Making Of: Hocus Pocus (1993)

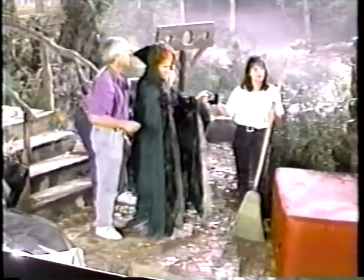[8:20]
When Ortega and Narita are ready to shoot, the actors are encouraged to test their wire rigs.
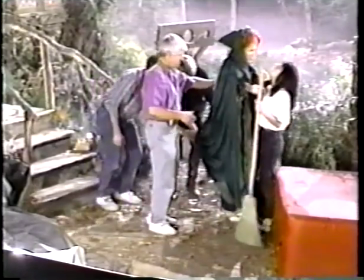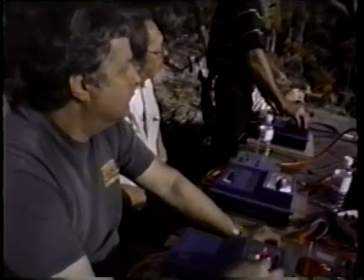[8:32]
Frazee has installed special automated controls to facilitate the filming
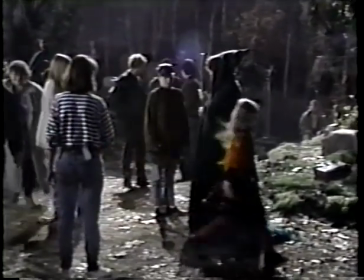[8:37]
of an elaborate graveyard chase in which Bette is pursuing three young witch hunters.
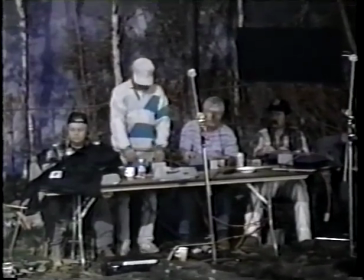[8:43]
Four effects technicians are responsible for controlling the flight movements of each actor.
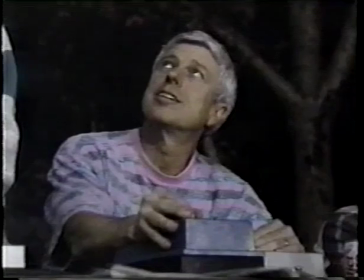[8:48]
One person controls the horizontal axis, another the vertical, a third the side-to-side motion, and one more manipulates the rotation.
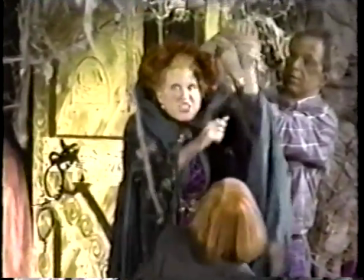[8:57] Now let's talk about this. I just, I get up, I do this, I do this, and then I look back.
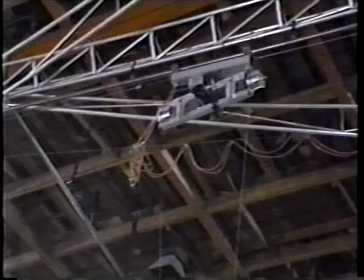[9:03] Okay.
Scenes are rehearsed quickly. The actors cannot be comfortably suspended in the rigs for very long.
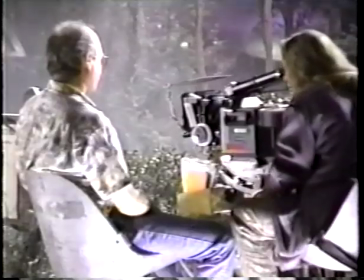[9:10]
As soon as the timing is correct, the camera rolls.
One, two, three, action.
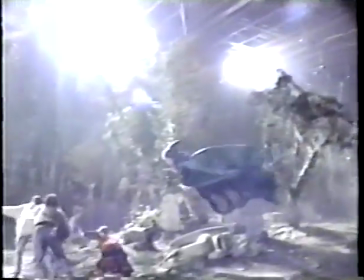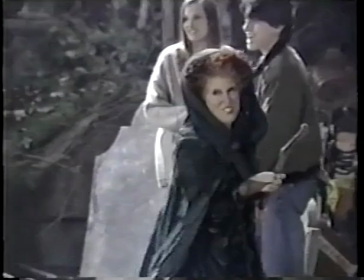[9:23] See, I gave her a little later. I think a little bit too close.
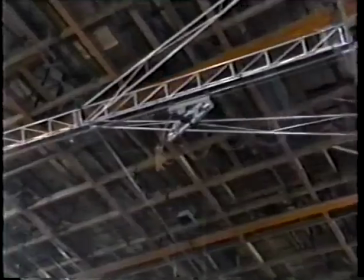[9:29]
The flight technicians, camera people, and performers must all work in perfect sync.
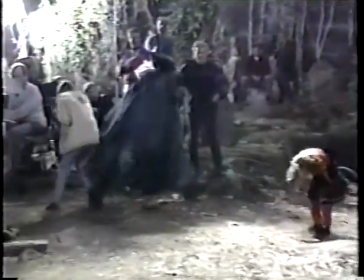[9:35] Oh, I got him. I'm sorry.
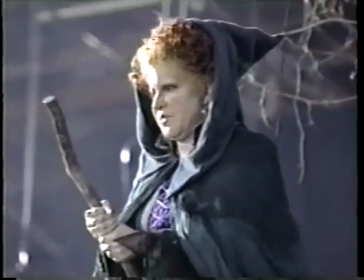[9:40]
This is a very difficult scene. If the technicians propel Bette too quickly, she will overtake the young actors.
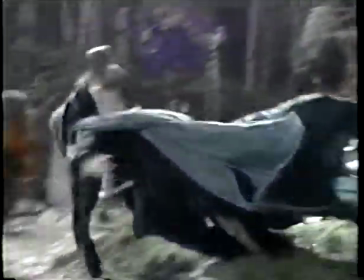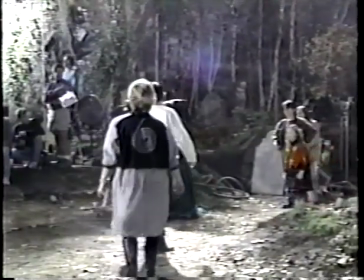[9:52]
But if she is too far behind, her victims don't appear to be in danger.
That was perfect for me.
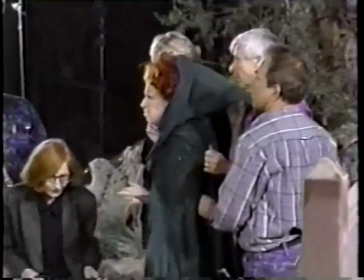[9:58] Can we do this again, please? Kenny, are we doing this again? Pick her up, not.
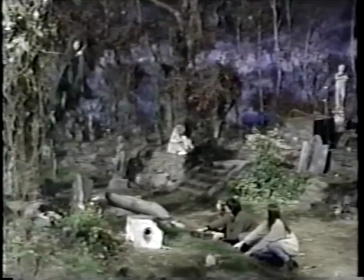[10:03] We're going in one, two, three, action.
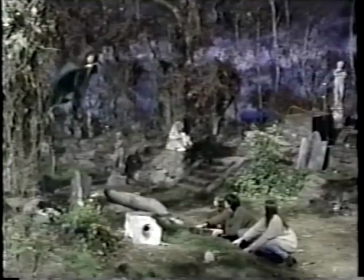[10:09] Now!
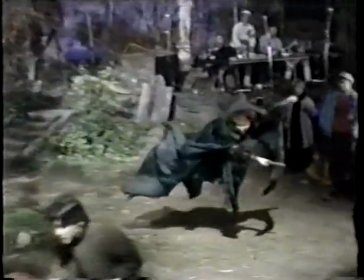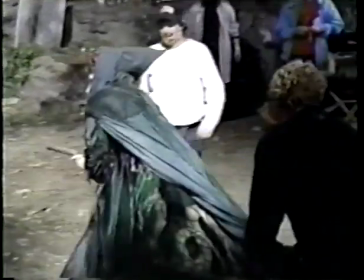[10:15] Cut! Cut it. Looks good to me. Yes! Give it up. All right.
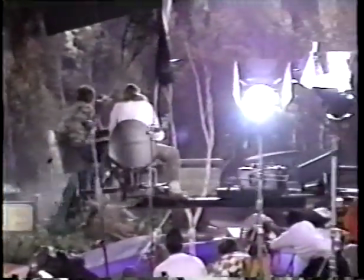[10:22]
The special effects crew, which was led by Terry Frizee, did such a great job, and I never had any fear that anything was going to happen to me.
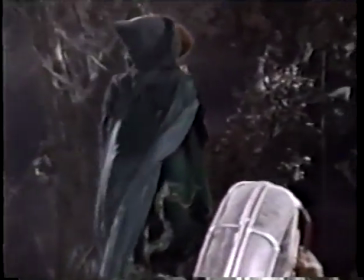[10:30]
I would do it again. I wasn't afraid. it never occurred to me that I could fall now it occurs to me that I could have fallen when you see Bette
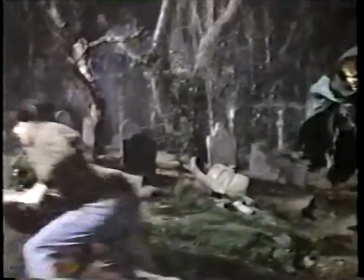[10:40]
Midler 30 feet above the stage and it's clearly Bette Midler and there's no pads underneath it there's nothing better
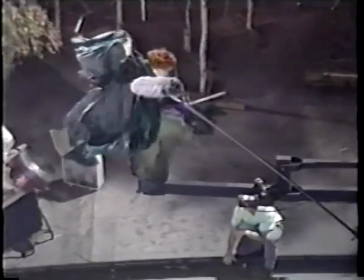[10:52]
later on Disney stage one the stars work on the close-ups that will go with this
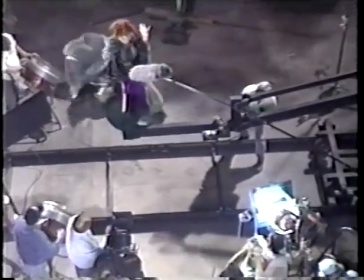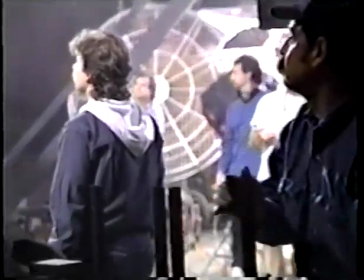[11:07]
scene as we have seen wire work will be used for the wide shots
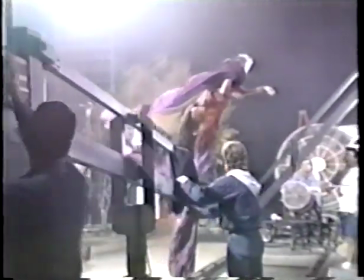[11:11]
the key piece of equipment required in shooting flying close-ups is called a teeter
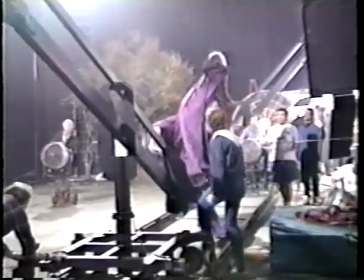[11:16]
rig this counterweighted crane is perfect for getting tight low angle shots
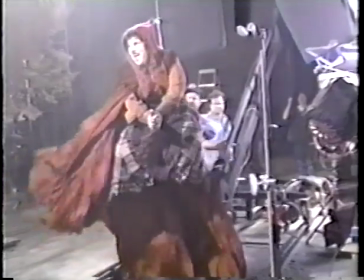[11:21]
of the stars the teeter rigs are definitely more comfortable for the actors I
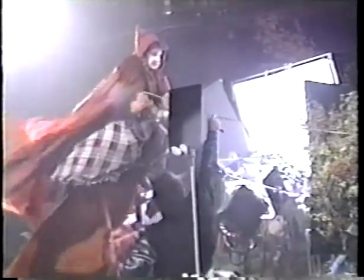[11:26]
mean they're sitting on a chair they have a wider range of movement in their
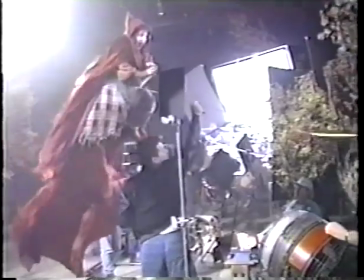[11:31]
upper body it allows the actors to think about the emotions that they're trying to portray
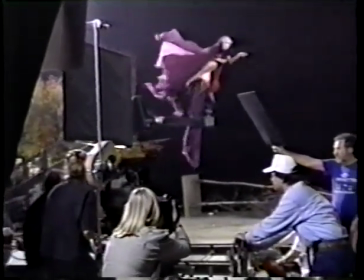[11:36]
due to its massive substructure the teeter rig is
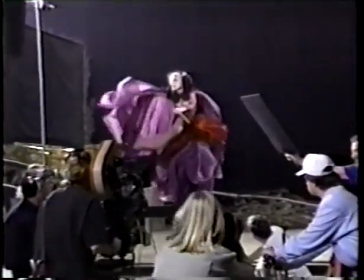[11:41]
suitable only for tight shots but it is amazingly flexible in terms of three-dimensional
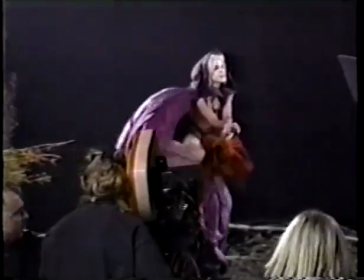[11:47]
movement